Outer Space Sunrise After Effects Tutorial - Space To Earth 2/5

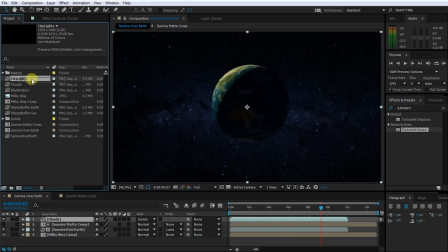[8:36]
Select the city lights image sequence from your project window and drag it into your composition just below the Clouds layer.
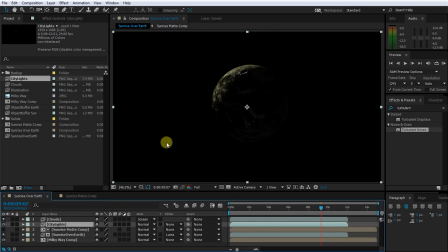[8:42]
Same as with the Clouds layer, this image sequence does not actually have an alpha channel.
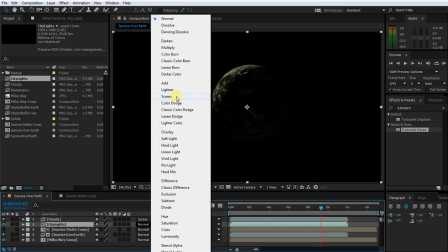[8:47]
Again, let's simply change the blend mode, and in this case I'm not going to use Screen because I want a little bit more intensity for the city lights.
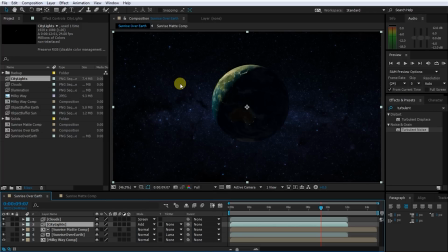[8:54]
I'm going to change the blend mode to Add. And there they are, nice little city lights composited into our scene. If we go to the end of the sequence, you can really see how nicely the city lights stand out on planet Earth. I am going to intensify them a little bit, and I'm also going to tint them a little bit more yellow.
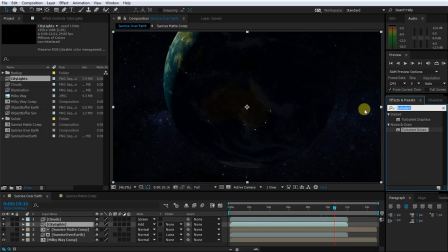[9:10]
One plugin that I've actually been using a lot and I really enjoy it, also because it's free, is the CC Color Vibrance effect from Video Copilot. You can download this plugin for free from the Video Copilot website, and again, there will be a link to this plugin down in the description of the video.
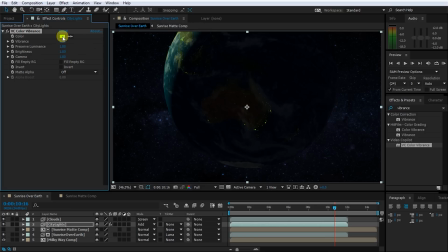[9:26]
Apply the Color Vibrance effect to the city lights layer and go over into the effect settings and change the color to a fairly desaturated yellow. This will tint our city lights nice and yellow and it'll preserve the luminance and make them stand out even better. Finally, let's also apply a glow effect to the city lights layer.
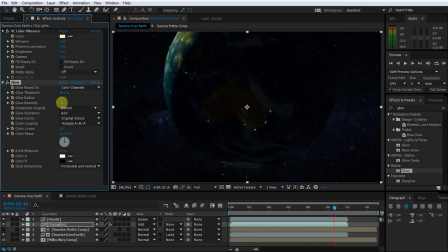[9:43]
I'm just going to lower the glow threshold a little bit and maybe jack up the glow intensity to make the city lights stand out even better. Yep, this I like. I think this actually looks really cool. Let's rewind our composition and play this back.
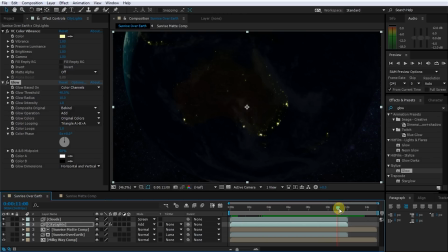[10:02]
Cool, that looks really good. There's only two things I want to tweak. First off, I think the city lights are just a little bit too yellow, so I am going to lower the vibrance option in the color vibrance effect. I'm also going to reduce the glow intensity a little bit again, maybe to 1.2. I think I was going a little bit overboard there. Now,
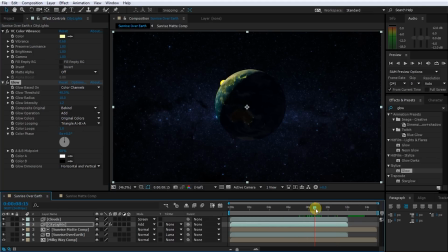[10:20]
the next thing you will notice is that the city lights are still visible even in the areas where the sun has actually risen.
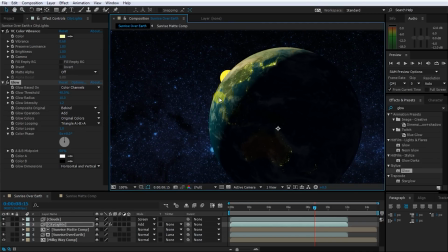[10:25]
Well, technically when the sun rises, people usually switch off their lights, so the lights in the bright part of the Earth should probably not be visible. Fortunately, we rendered out an illumination path that we can use really easily as a track matte to hide all the lights in the bright areas on planet Earth.
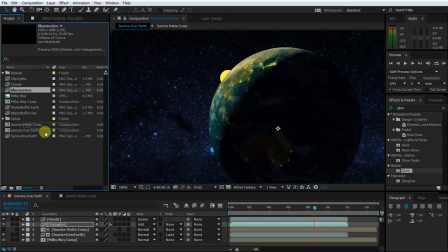[10:42]
Go back to your project window and drag the illumination path on top of your city lights layer.
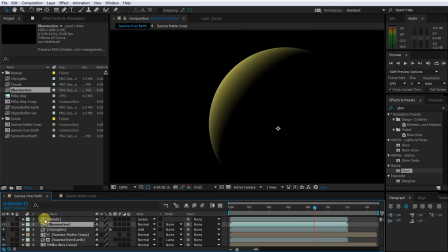[10:47]
Let's quickly disable the clouds layer so you can more easily see what the illumination path actually looks like. Looks pretty good as a track matte, but because I do want the edge of where the city lights are visible and invisible to be a little bit stronger, let's increase the contrast of this layer.
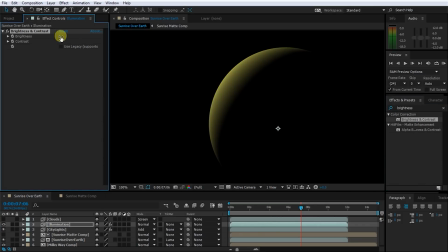[11:01]
Add a brightness and contrast effect to the layer, and let's jack up the brightness all the way to 150 and reduce the contrast all the way to -100. Next, let's actually rename this layer to City Lights Matte, and then on the City Lights layer, change the track matte option to Luma Inverted.
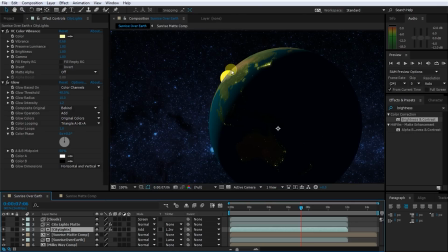[11:19]
This will now suppress the city lights in the areas on planet Earth where the sun has already risen. Cool, you can really see how all the lights are being turned off as the sun rises. Next, looking at this, planet Earth seems rather naked.
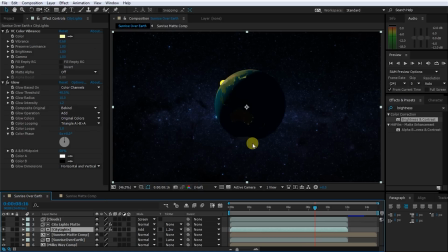[11:34]
Planet Earth is usually surrounded by atmosphere, which, in images from outer space, appears blue. In order to add an atmospheric layer around planet Earth, go back into your project window, select the object buffer for the Earth, and then drag it into your composition just below the sunrise over Earth image,
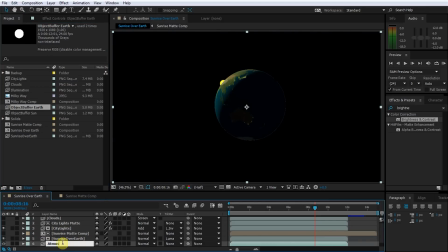[11:52]
just above the Milky Way. Rename this layer to Atmosphere and then apply a fast blur effect to it.
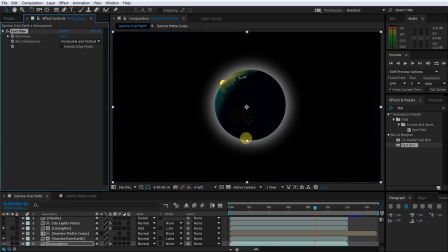[11:58]
As you jack up the blurriness, you will immediately see the atmosphere of planet Earth appear, and you can kind of get a feeling for how this effect is going to look. Let's reduce the blurriness to maybe around 80. Obviously, the atmosphere around planet Earth should be blue, so let's apply a color vibrance effect to the layer.
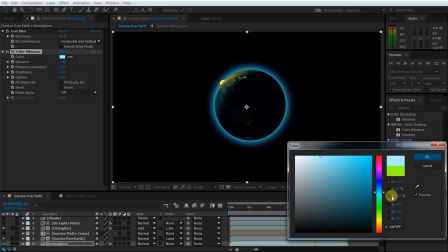[12:16]
Change the color to a healthy blue to add a really nice layer of atmosphere around planet Earth.
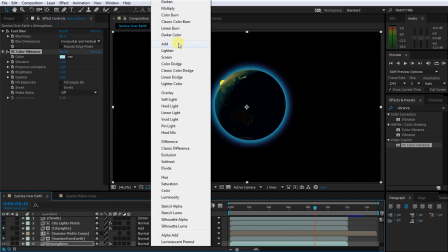[12:22]
Next, change the blend mode of the atmosphere layer to add, and because the atmosphere is way too strong in the scene,
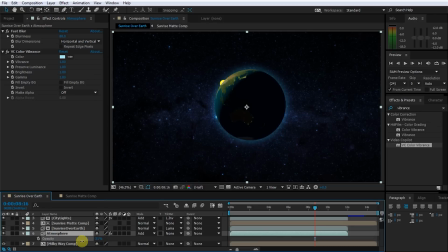[12:28]
let's reduce the opacity to maybe around 30 to 40%. Cool, it's starting to come together pretty nicely. In order to give the scene a little bit more impact, let's add a glow to the sun as well as to the rim around the Earth where the sun is rising.